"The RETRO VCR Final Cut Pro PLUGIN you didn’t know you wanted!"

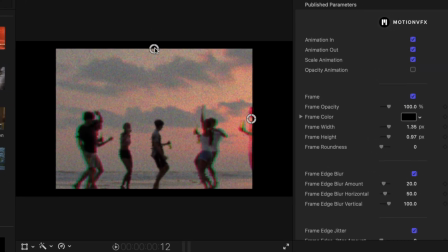(4:06)
Now, what I love with this frame effect is that it actually gives me on-screen controls to adjust how large this frame is.
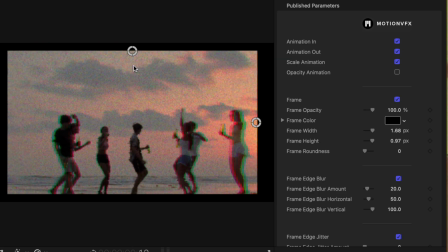(4:13)
So if you want to make it a little bit wider, you can do that. We could shorten it down, but I actually like what they have by default. Additionally, we can drag up the frame roundness. We can blur the edges to get even a softer look, which looks really nice.
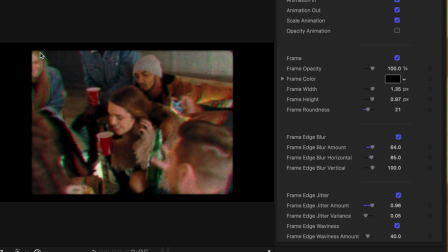(4:26)
There's a frame jitter that we can add on here. So there's just a ton of effects we can apply to really get that nice looking 4x3 effect. So now that we got our footage looking the way we like, we also want to have some text that matches this style. And fortunately, M-Style VCR comes with some great text templates.
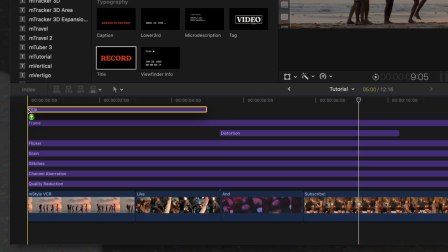(4:45)
The main one I love is this title. So I'll go ahead and drag that down on the timeline. If I go ahead and select all these layers and hide it with V,
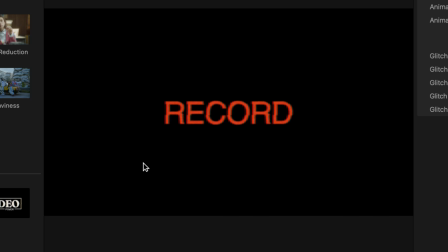(4:53)
you'll see that this title has a really nice intro animation and an outro animation, which looks really nice. Plus, it's got some nice little subtle glitches on it.
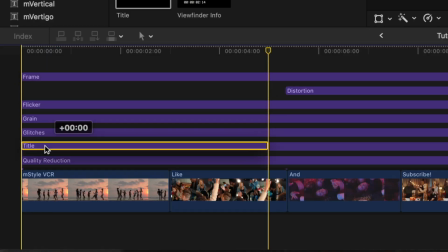(5:02)
I'll re-enable everything but I want to place this title below so that it's receiving a lot of the same effects that we applied to everything else.
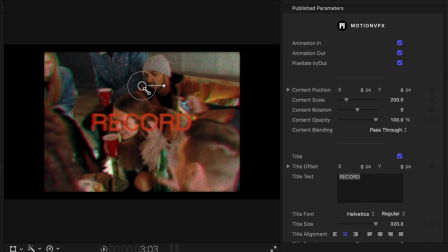(5:10)
So that's really integrating it into the scene in a nice way. From there I can go ahead and click and drag it to wherever I want.
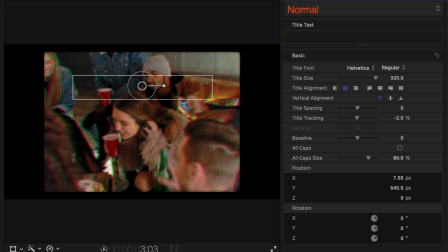(5:16)
I can type in whatever I want. So I'll just type in M style BCR. We could change the font on it of course. I'll go ahead and use Roboto and we'll make that bold. So that's looking pretty cool in and of itself. We could make that as long as we want or as short as we want.
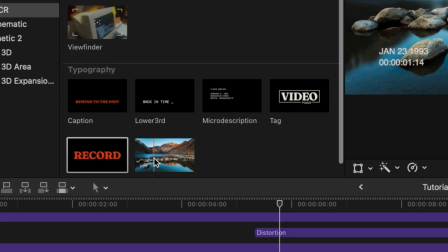(5:31)
But there's also these other really cool styles like this viewfinder info.
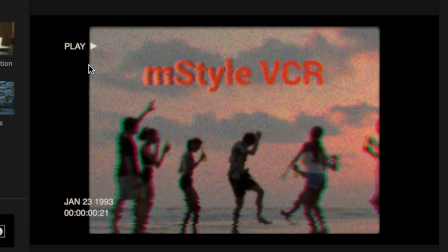(5:35)
So if I place that on top of everything, it's got the little play animation and the date and time.
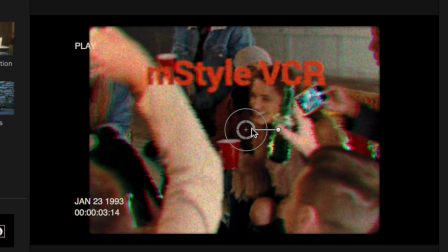(5:40)
But I want this to go ahead and fit within the frame so I'll just click and drag that over using these nice on-screen controls. You can scale everything up or you could even rotate it if you want to and then I'll just apply that underneath everything.
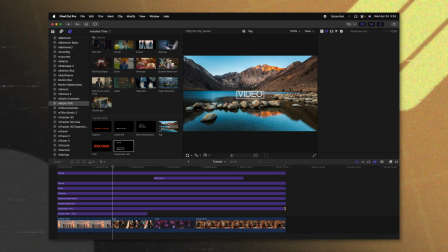(5:53)
So now it's in the shot looking really nice. And then there's also this really cool tag that I love.
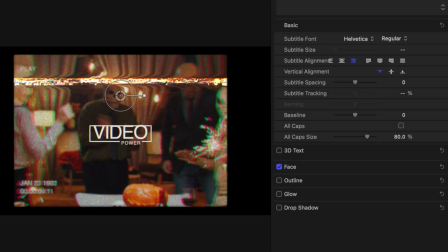(5:59)
So I'll just place that near the end. Let's go ahead and write in whatever text we want. Change the font on it.
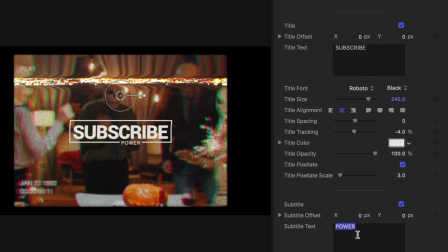(6:06)
And this rectangle will automatically adjust to the size of the text. So if I write something like you'll see that it's automatically adjusted that rectangle on the outside.
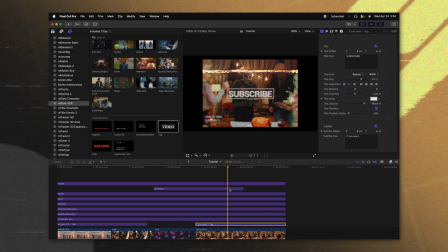(6:15)
And again, let's go ahead and place that underneath all the layers. So it integrates it with the scene. And finally, I'm going to scale it up so you can really read it.
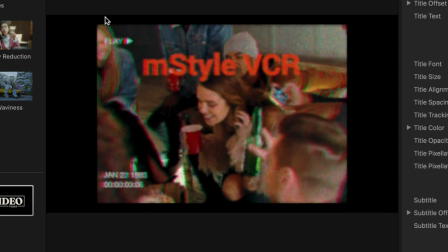(6:23)
So if I push play, you'll see that we've got these nice titles. We've got the frame that's all animated, the flicker going on. It's really giving us a nice look. But the last thing that I want to cover with M-Style VCR is all of the really cool transitions that it comes with.
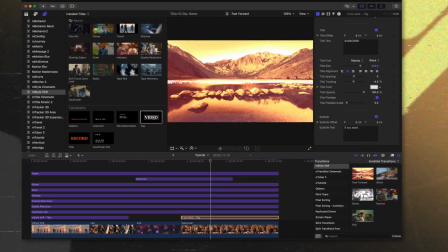(6:37)
So to get there, go on over to your transitions panel. You'll see there's stuff like this fast forward option. So if I apply that, take a look at the footage, you'll notice that it actually speeds up into place.
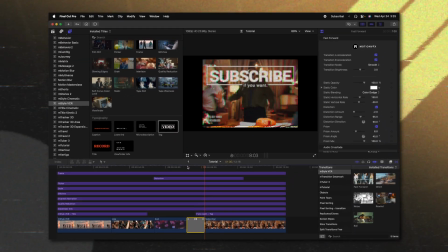(6:48)
So there's actually a bit of speed ramping that goes on which is really cool. There's this cool glitch transition.
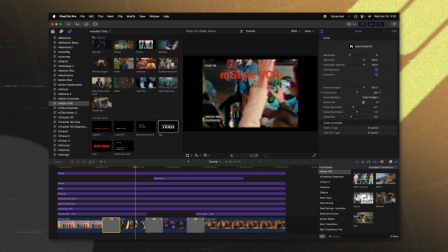(6:56)
There's this great noise transition. And there's also this really cool roll transition which I like to use at the beginning.
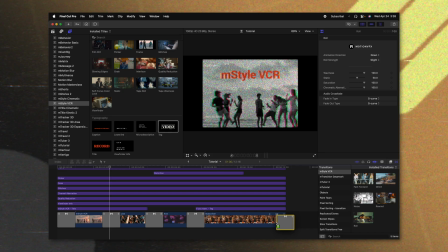(7:04)
And finally there's also a rewind transition which I'll place here at the end.
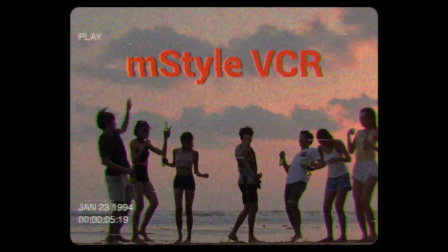(7:09)
So as you can see this This is an enormous pack of effects which I don't have time to cover each and
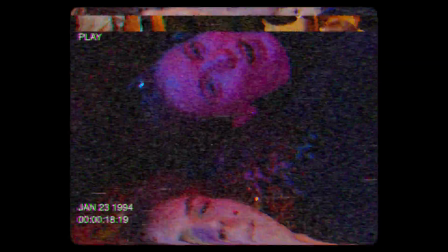(7:15)
every single one but as you know with Motion VFX it's just one of the best of the best. If you're interested in picking up M-Style VCR there is an affiliate link down below. With that being said thank you so much for watching and I cannot wait to see you in the next one.